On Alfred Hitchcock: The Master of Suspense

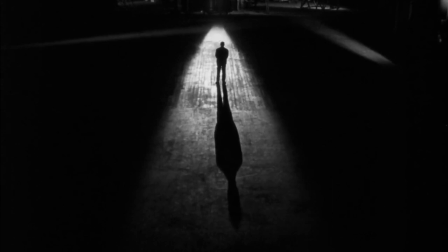0:03 Alfred Hitchcock, the master of suspense.
This is Alfred Hitchcock speaking.
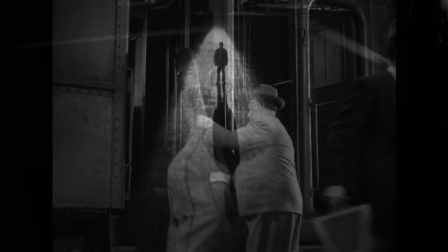0:09 Over his career,
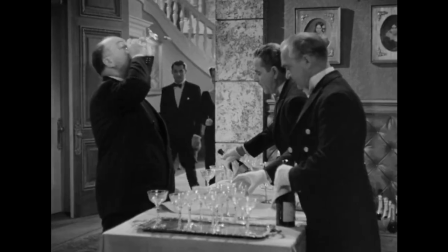0:10 Alfred Hitchcock has implemented hundreds of different techniques by which he is able to manipulate the audience into believing one thing to add suspense.
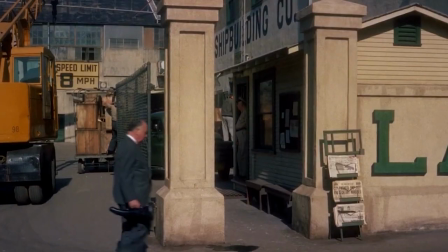0:20 In this brief exploration, we'll dissect key elements of his cinematic language,
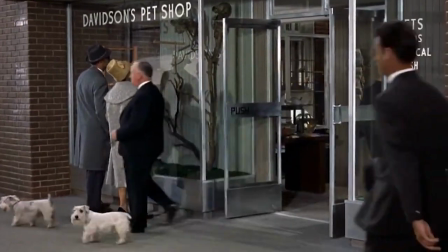0:25 focusing on narrative, camera techniques, editing, and color that kept audiences on the edge of their seats.
One of them is a MacGuffin.
Central to Hitchcock's storytelling was the MacGuffin.
It's always called the thing that the characters on the screen worry about, but the audience don't care.
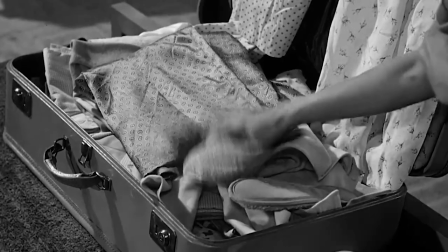0:47 In Psycho, the money that Mary has stolen becomes the MacGuffin that draws both the characters and the audience into a web of intrigue.
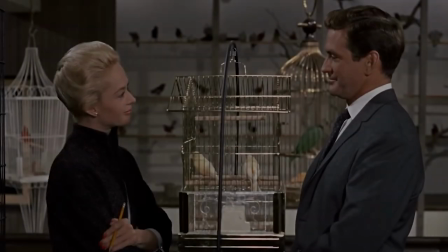0:59 We have some very nice canaries this week.
In The Birds, All right, lovebirds are the reason the hero and heroine meet.
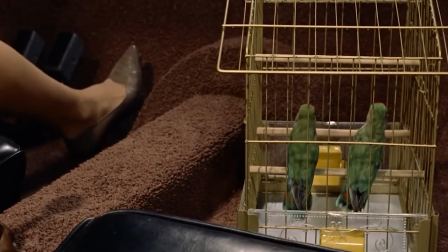1:06 And the horror begins when the heroine drives the lovebirds to Bodega Bay.
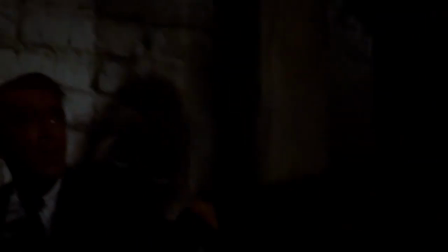1:12 One of the most distinctive features of Hitchcock's films is his use of camera techniques to build suspense and tension.
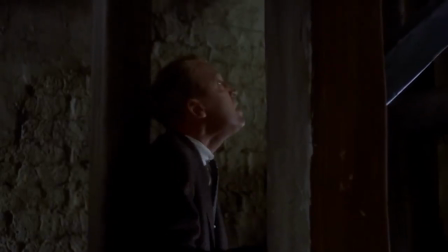1:18 His dolly zoom, the Vertigo effect, creates a sense of disorientation and unease in the audience.
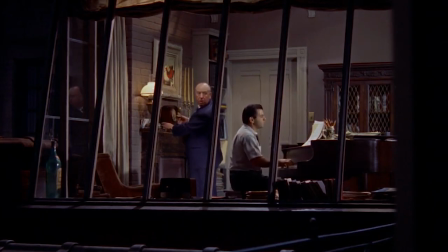1:25 Another camera technique is the point-of-view shot. Hitchcock's favorite lens was the 50, which mimicked the lens of the human eye.
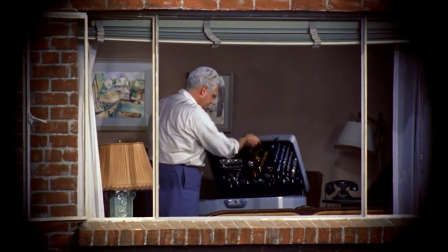1:32 His most famous POV shots occur in Rear Window, where a man spies on his neighbors and believes he has witnessed a murder across the Greenwich Village courtyard.
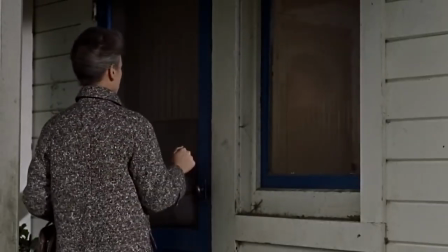1:41 Navigating the world of film editing, Hitchcock showcased a unique mastery.
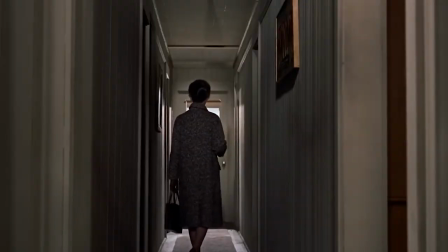1:46 In The Birds, you can see one of the most famous examples of jump cuts.
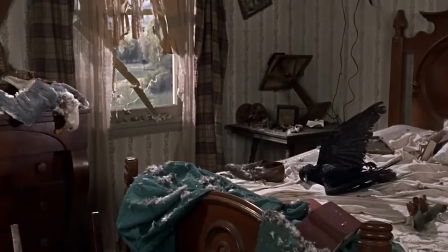1:50 Hitchcock shoots a triple jump cut, starting with a wide shot of the neighbor's body,
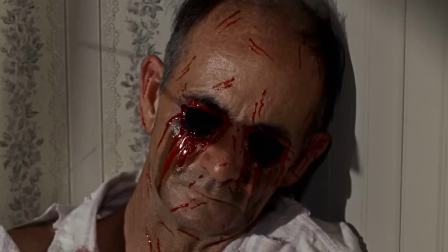1:55 a medium shot of his face, and ending with a close-up of his pecked-out eyes.
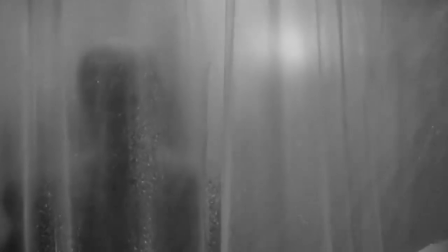2:01 His precise editing heightened suspense as seen in the famous shower scene from Psycho.
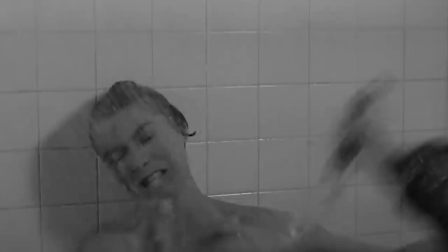2:07 The shower scene in Psycho, the knife never touched the body at all.
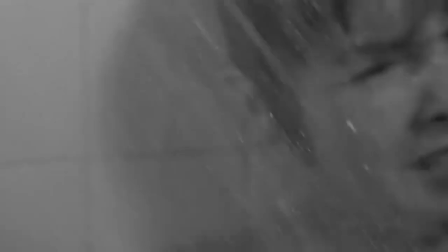2:13 It was just this fast cutting from one thing to another, and cutting of the knife,
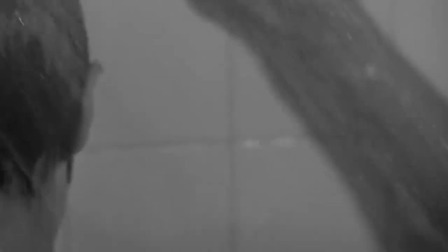2:20 the girl's face and the feet and everything was so rapid.
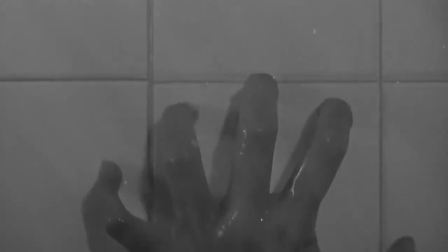2:25 The rapid cuts and stark contrasts created an unforgettable cinematic experience.
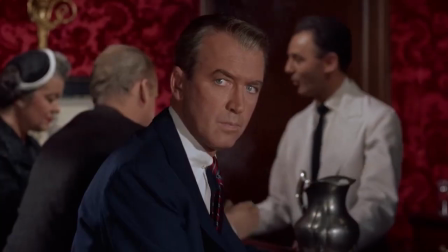2:31 Hitchcock's nuanced use of color was also strategic. In Vertigo, Jimmy Stewart's character Scotty is represented by red, while the object of his obsession,
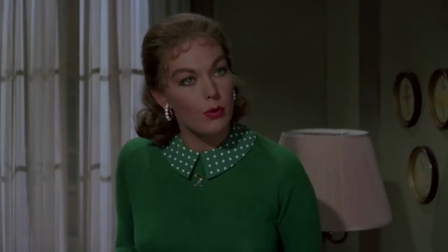2:40 whether as the blonde Madeline or later as the brunette Judy, is represented by the hue directly opposite red.
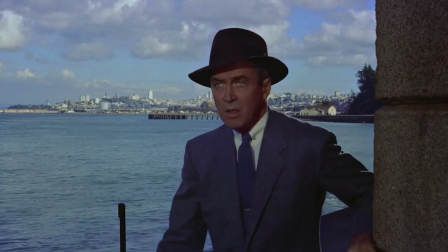2:46 To remind you of her? Green.
When she falls into San Francisco Bay, prompting Scotty to rescue her, their colors mix.
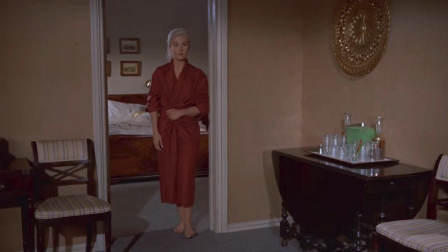2:54 Scotty takes Madeline home, gives her his red robe, while he wears a green sweater.
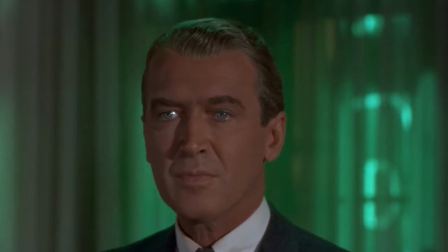2:59 And later in perhaps the ultimate male gaze scene, when Judy came out of the green light, he transformed back into Madeline, causing Scotty's old feelings to resurface.
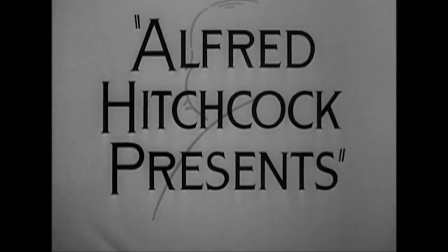3:09 Alfred Hitchcock's cinematic language transcended traditional storytelling.
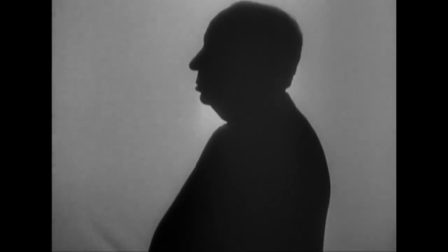3:13 As we celebrate his legacy, we recognize the lasting impact of a director who mastered the art of suspense like no other.